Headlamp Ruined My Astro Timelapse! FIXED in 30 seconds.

It's better, right? It's less in your face because it's not like a giant flash of red, but if you scroll through,
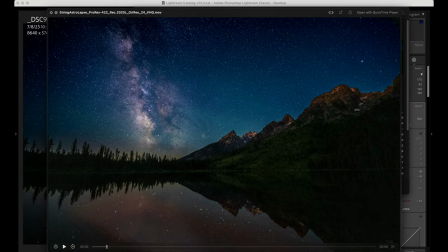(4:15)
you can see that still, blech, not my favorite sequence I've ever seen. So how do we fix this? There's a couple different ways. You can open it in Photoshop and fix that and then drag that image
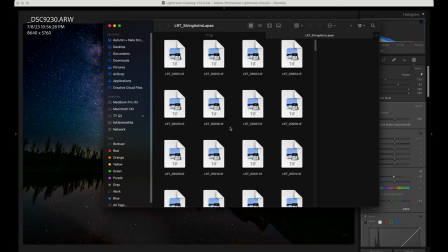(4:31)
into the folder where it needs to be. So I have the export folder, the entire sequence exported.
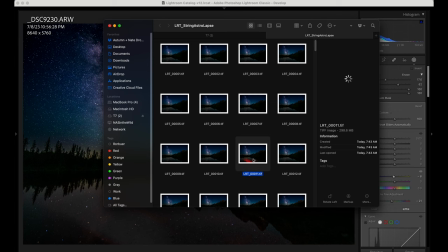(4:39)
It was lrt11.tiff. So I could edit this in Photoshop, rename the file and replace it in here, and then just re-render the sequence out of LR Timelapse again, But what I want to do is make a finished product here. If I'm going to do this, I don't need this full 8K ProRes RAW image, right? This is just basically for social media. It's just a time lapse I shot for fun. If this was for a client, that might be the route I would take. But since this is just for me, what I'm going to do is just drop the full ProRes sequence. And remember, this is an 8K ProRes sequence, which is a little more than I need, of course.
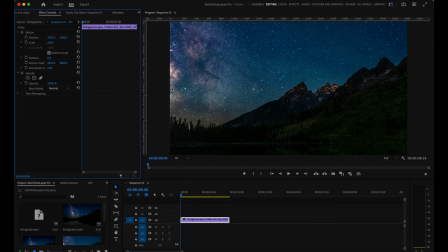(5:17)
But I'm going to plop that whole thing into Adobe Premiere. So I'm gonna zoom out roughly to where it fits the screen.
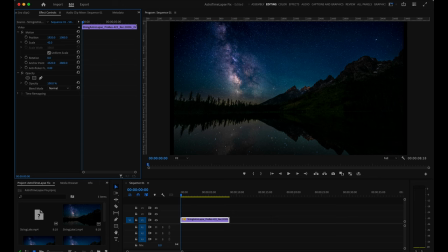(5:26)
And I am going to, the first thing I like to do for these is add just a hint of motion. So I'm gonna line this up to about where I want it. So 46 fits the frame. I'm gonna start it at like 54. I'm going to give it the keyframe.
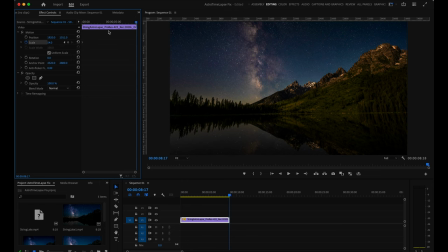(5:44)
And I'm gonna go to the last frame in the sequence and I'm going to give it 46. So this is just a simple little trick you can do to your time lapses, make them a little bit sexier. It's just that really slow pan out just looks fancy, right?
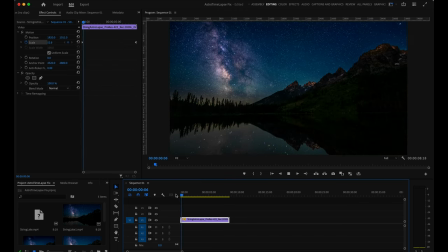(5:59)
It just looks a little nicer. So that gives it a little motion, it feels good. Now, all I need to do is find this one little frame. Look at that thing, looks bad. I don't like it. So I'm gonna get rid of it.
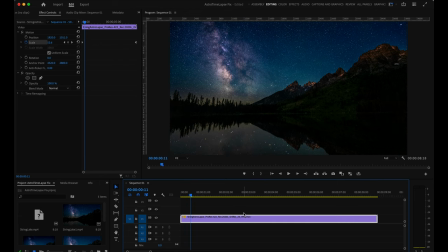(6:12)
So the easiest way to do that to zoom in on the sequence a little bit so that you can see it. Now you find the one frame you want to get rid of, and I'm just going to copy the frame from right before it.
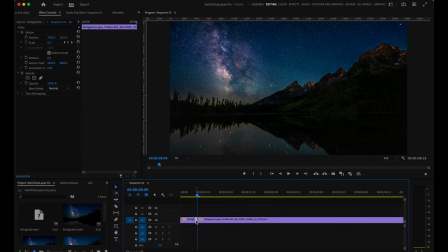(6:34)
So I just hit C to open the cut tool in Premiere, and then I just cut this one single frame out.
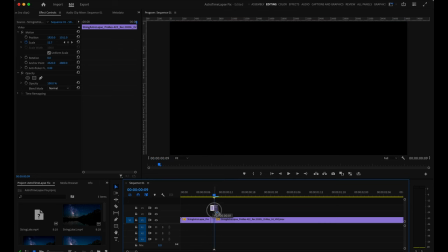(6:43)
Option click to drag it up and duplicate, and then move it over the red.
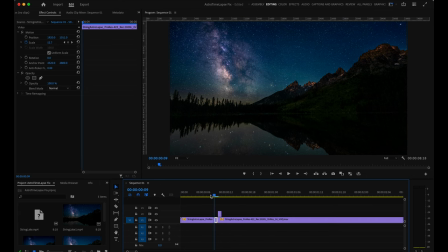(6:48)
So now scrolling through one frame at a time, you can't see it, right? The blip is gone, but I don't like it because now there's two identical frames. That is going to look a little bit jarring. You could just delete the frame. I mean, at 24 or 30 FPS, it's moving fast enough, most people won't notice that.
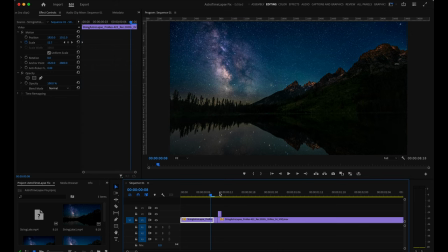(7:05)
But we're gonna rely a little bit on viewers being distracted. They're gonna be looking at the sky. They're gonna be looking at the mountains, right? They're probably not really looking at the foreground. The only reason this is noticeable is because it's a giant, bright flash of red. So what I'm gonna do is I'm going to take that new frame and
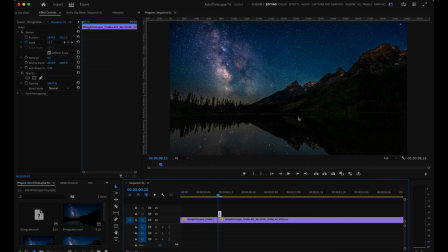(7:22)
I'm going to mask out the sky so that all we're replacing is the reflection. So you just come down here, you make a little opacity mask. So the way this mask works is that only what's inside the box is visible.
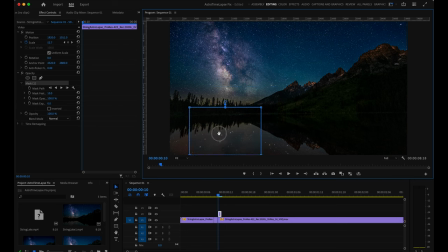(7:36)
So I'm masking out the frame that I used to replace it. So I don't want the sky to be visible. I just want that replacement frame on the reflection. And so I am going to make it the width of my entire frame.
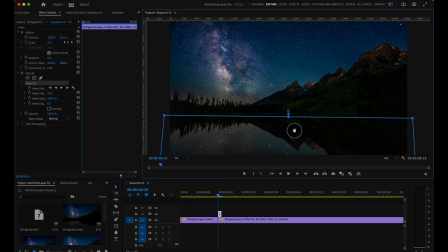(7:59)
Make sure it's a nice level horizon because that will drive me crazy. And then I'm just gonna drag it down onto the reflection. So toggling that row on and off, you can see the sky now is the same. Our sky sequence, the Milky Way, will continue to move smoothly from left to right across the frame.